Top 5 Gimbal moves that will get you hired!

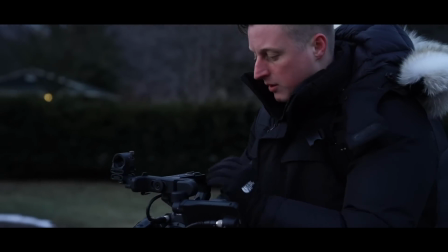[0:01] I'm spending money like I just got paid, hundred dollar bills, tell them keep the change, come on.
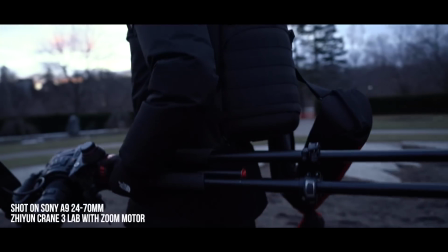[0:12] Pop a bottle about to make it rain, let me give you something now to celebrate, come on.
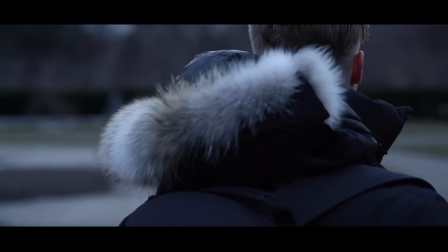[0:21] And if you're wondering why I move the way I do.
What is going on guys? You might notice that this image quality looks a lot crispier, a little bit better. It's mainly because it's a much better camera. Also we're gonna throw the light on right now. And my question for this week is, does the hair look better up or does it look better down? I apologize in advance if that shot was not in slow motion. What's going on guys? If you're new to the channel, my name is Chris Howe. I'm a videographer, cinematographer, and creative business owner. And on this channel we talk about everything gear related and creative business. And today we're combining those two things, boom, to get, ow, that kinda hurt. Combine those two things together. We're talking about how certain pieces of gear can actually elevate your creative business. Now to give you a little bit of a background, I own a creative agency, we do video production work for companies like Corona, Toyota, and Mercedes-Benz, and today we're talking about my favorite piece of gear that I own, the one that I pretty much use on every single shoot, that is gimbals, and we're gonna be covering some specific gimbal moves to elevate your video. Now a few years ago I purchased my first gimbal and this was a huge game changer for our business. Literally our videos went from being like clients being like this sucks, this is horrible, I would never pay you again, and this garbage go away, they're never that dramatic, to actually hiring us over and over again. So this is the one piece of gear that really elevated our shots and our production quality to the next level. So I actually purchased a brand new gimbal today. I keep having it. Yup, I have it. I have it right here. So we're gonna be doing an unboxing of this bad boy right here. And thanks to my good friend Peter McKinnon, we actually went to knife shopping a few weeks ago. So, oh no, I can't. I'm getting slightly better at it. I actually have a good unboxing knife. If you do that to people, Well, usually it freaks them out, but when we're doing an unboxing, it's like, it's legit. So let's jump into this little unboxing of this gimbal and I'll explain why I purchased it right now, woo!
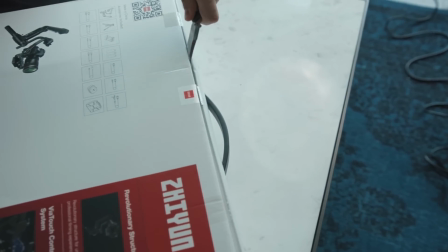[2:11]
So the gimbal I've been mainly using is four years old now and it's obviously time to upgrade as the technology is just way better now.
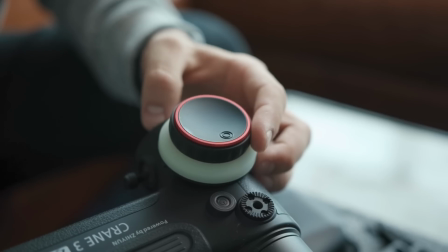[2:19]
The design is better, there's better motors, max payload is 4.5 kg,
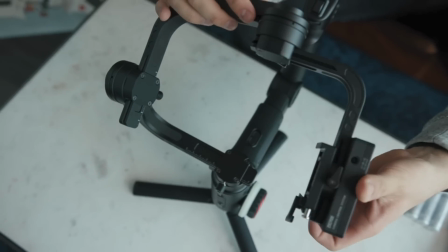[2:23]
so pretty much it supports all DSLRs on the market, including my Sony A9 with a 24-70 G Master lens.
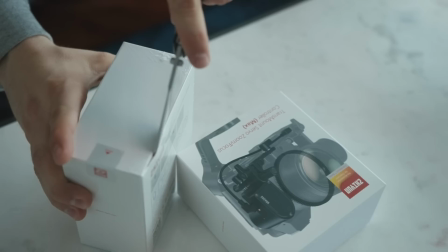[2:30]
It's a heavy setup so this bad boy can handle it. It's got wireless image transmission so we can frame shots better and just use an iPhone or your smartphone.
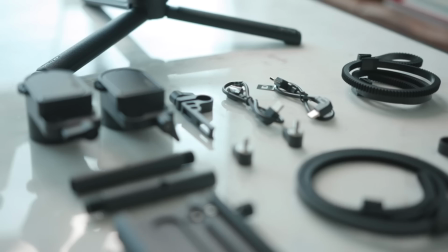[2:38]
Controls are built right into the gimbal so you can change the f-stop or the shutter speed which just means you can get your shots quicker.
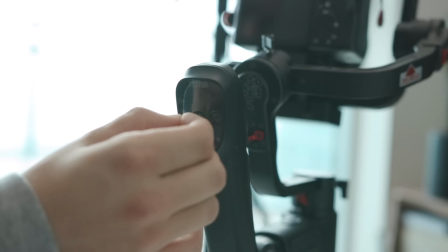[2:44]
But mainly I wanted the dual zoom and focus control system so I've got two motors on the gimbal for more interesting and advanced gimbal moves. Boom, so let's jump in to those gimbal moves. All right, my first shot up for grabs. It's not up for grabs, well you can use it.
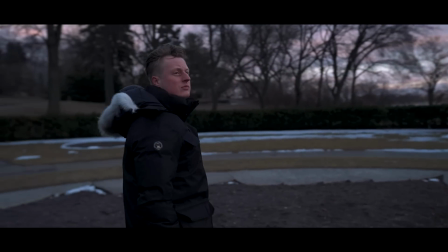[2:58]
Everyone pretty much uses it. That shot is the orbital or rotation shot. I pretty much use this move on every single shoot that we're on. I probably overuse it. That's like a whole thing for like another video, so we'll jump into that afterwards.
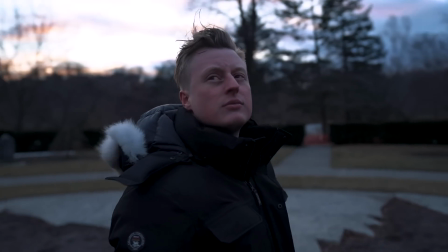[3:11]
But basically how to do it is rotate around the subject. You can do a full 360 move or a more subtle 60 to 90 degree movement.
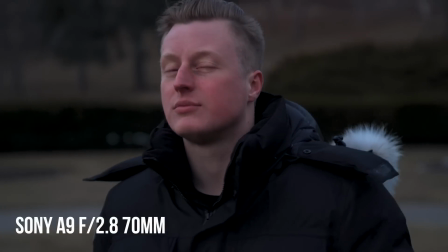[3:19]
Pro tip, the longer the lens or higher millimeter of glass that you have on it, the more dramatic the movement in the background is. This is called the parallax effect. So I would highly recommend that you guys have something in the background that's not just like a white wall, something that can show that there's actually a movement happening behind.
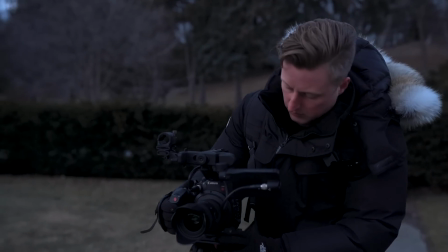[3:34]
So, find a great spot outside, find an area where there's like a lot of poles or something like that, and then basically when you do your movement on a long lens, it looks super dramatic and more expensive.
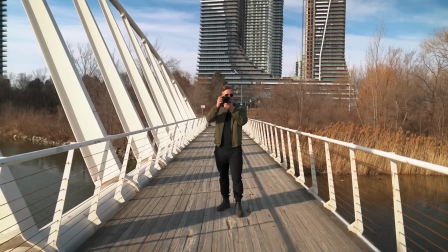[3:42]
Cool, the next movement is a push-in or pull-out shot. Essentially, what this is doing is it's bringing attention to the subject. Now, a little pro tip, this is a bit of an advanced move, but essentially, when you're doing a pull-out shot, sometimes walking backwards is smoother than walking forwards.
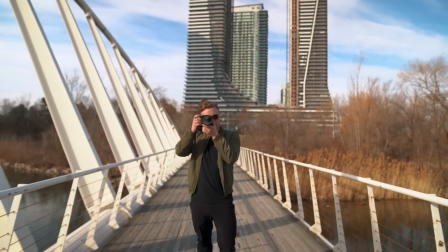[3:56]
I don't know why, so don't quote me on it, but me and my friends have noticed this.
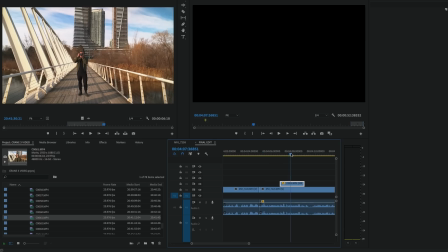[3:59]
So one of the things that we sometimes do is we'll do a pullout shot, we'll bring that into Premiere, and then we'll reverse that clip so that there's a smoother shot pushing in.